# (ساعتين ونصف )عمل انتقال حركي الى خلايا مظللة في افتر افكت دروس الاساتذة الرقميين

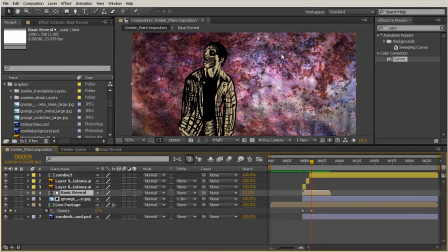(49:33)
So now we can come back out to our main composition. That's where this transition is ending. And even though we have this shrunk down to 17, that is going to translate out here on the outside. So we want this last keyframe right there on the 0 is going to be the
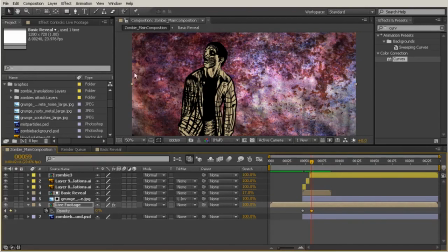(49:51)
same point when this transition for the grunge layer has finished.
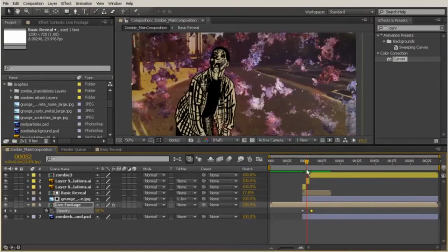(49:56)
So it looks something like this. So you can kind of begin to see that even though that background is getting darker over time with the curves, we also are seeing that pinkish look behind that layer as well.
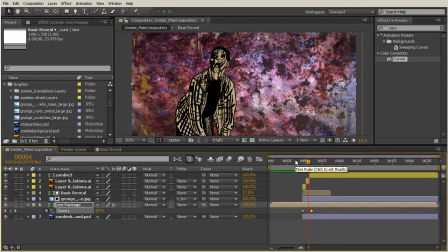(50:11)
So that just adds one more layer of complexity to this image that we're creating. And another thing we can do is change the blending mode of our grunge layer. So I can come in here, select the grunge layer, and come over here to my blending mode, not my track matte mode.
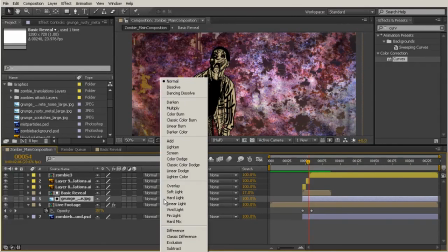(50:27)
It's going to be the one right to the left of that track matte. Drop this down and we can change this to something like overlay.
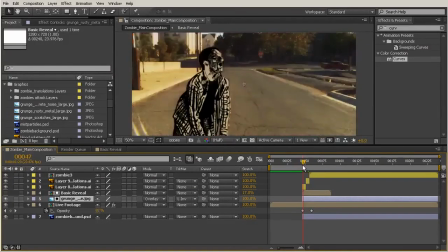(50:34)
So now we have this sort of a look where this is really blending with our background nicely.
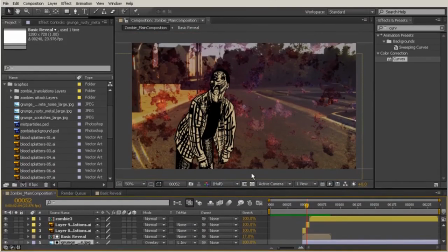(50:40)
We can kind of see through there, and it's just really starting to come together to look like one piece.
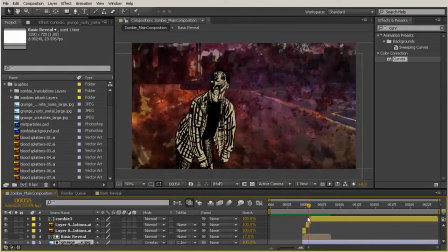(50:48)
So we're going to be adding a lot more layers to this to continue to just finish out this transition.
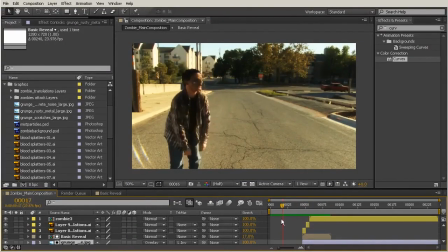(50:55)
But for now, we're getting a pretty fluid transition as far as moving from our live action footage to our zombie translation.
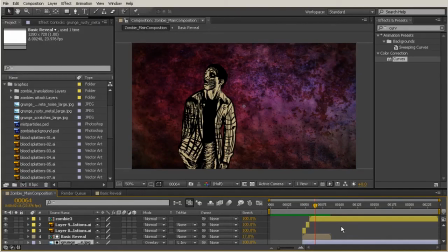(51:04)
So in this lesson, we created a shift in our background from our footage to our grungy looking background.
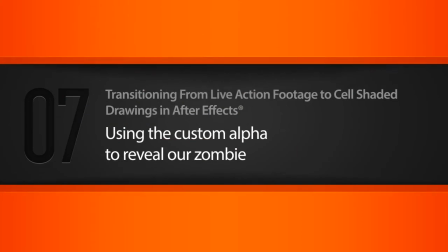(51:13)
In this lesson, we'll use that same custom alpha we used to reveal our grunge texture in the last lesson to reveal our zombie.
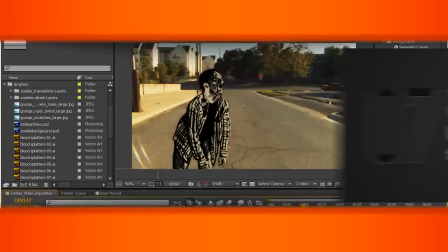(51:26)
Okay, so we're right here where we left off, and just as I'm scrubbing this,
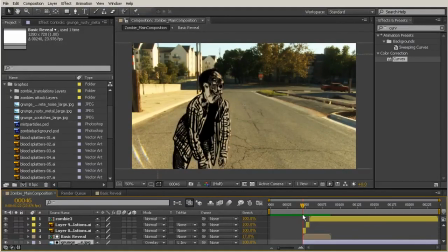(51:30)
I still feel like this looks a little bit like too much of a pop to go from this piece of live footage to our drawing. So I want to use that same alpha channel that we created to reveal my zombie.
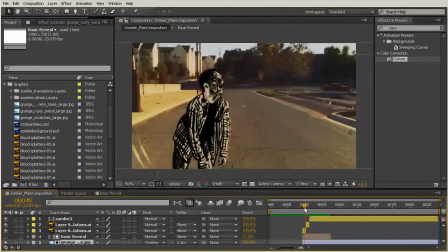(51:44)
So I want to do it over the course of these two drawings here, so zombie 1 and 2.
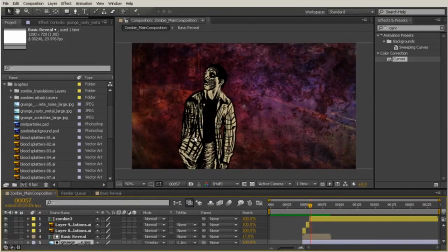(51:50)
And then by the time we get to zombie 3, which is this last pose, I want him to be completely revealed.
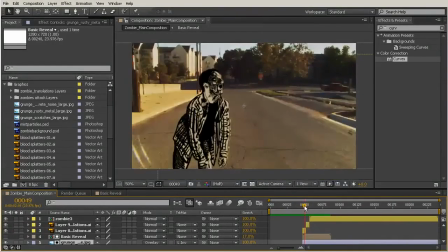(51:56)
So to use that alpha channel, I need to have both of my layers combined into one layer so that the alpha channel will recognize them as one piece of footage.
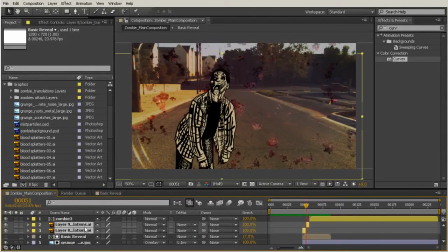(52:07)
So go ahead and shift select both zombie 1 and 2 layers,
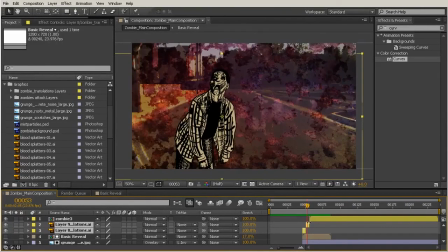(52:12)
which are these two yellow layers right here, and then we'll hit Control Shift C to pre-compose those together.
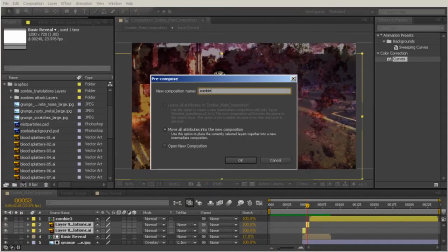(52:17)
And we can just call this zombie 1 and 2.
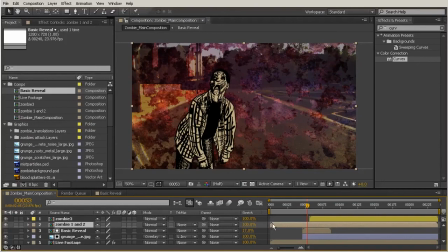(52:24)
And I want to go ahead and, because this pre-comp was created to be the entire length of my composition,
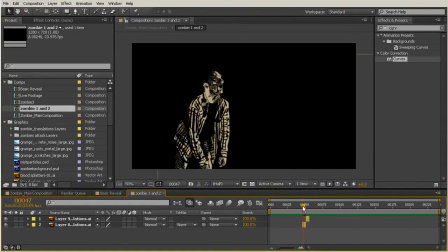(52:29)
I'm going to go inside of that pre-composed layer and just trim it to the duration of my 2 clips. So with my current time indicator right there at the beginning of this little clip, I'm just going to hit the B key,
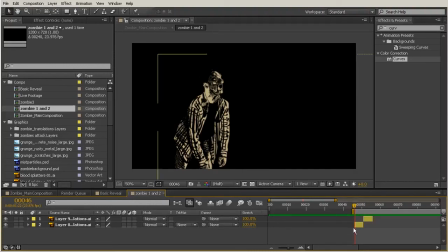(52:42)
and that is going to snap the beginning, B for beginning, of my work area to this part of my footage. And then we'll move to the end, and it's going to actually be right here on the end,
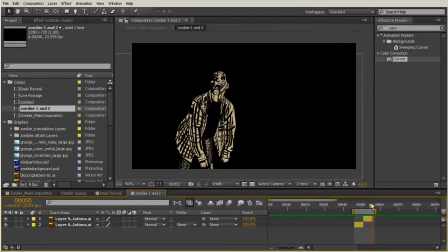(52:57)
and hit the N key, and this is also going to snap to the end. And if you want that to be right up next to the layer, you can always trim those in a little bit closer there.
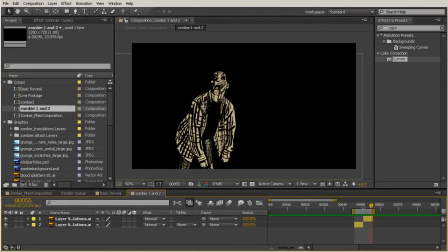(53:10)
Okay, so now with our work area trimmed in, we'll go ahead and right click that and click Trim Comp to Work Area. And then that's actually going to give us the length that we're looking for. Okay, so come back out here to our zombie main composition,
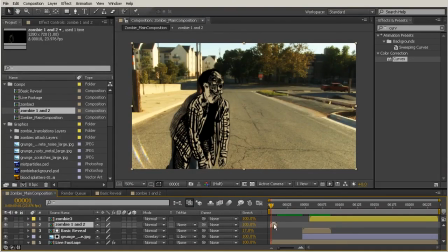(53:25)
and we'll just drag this little pre-comp that we've created now right to the beginning of all of our other layers.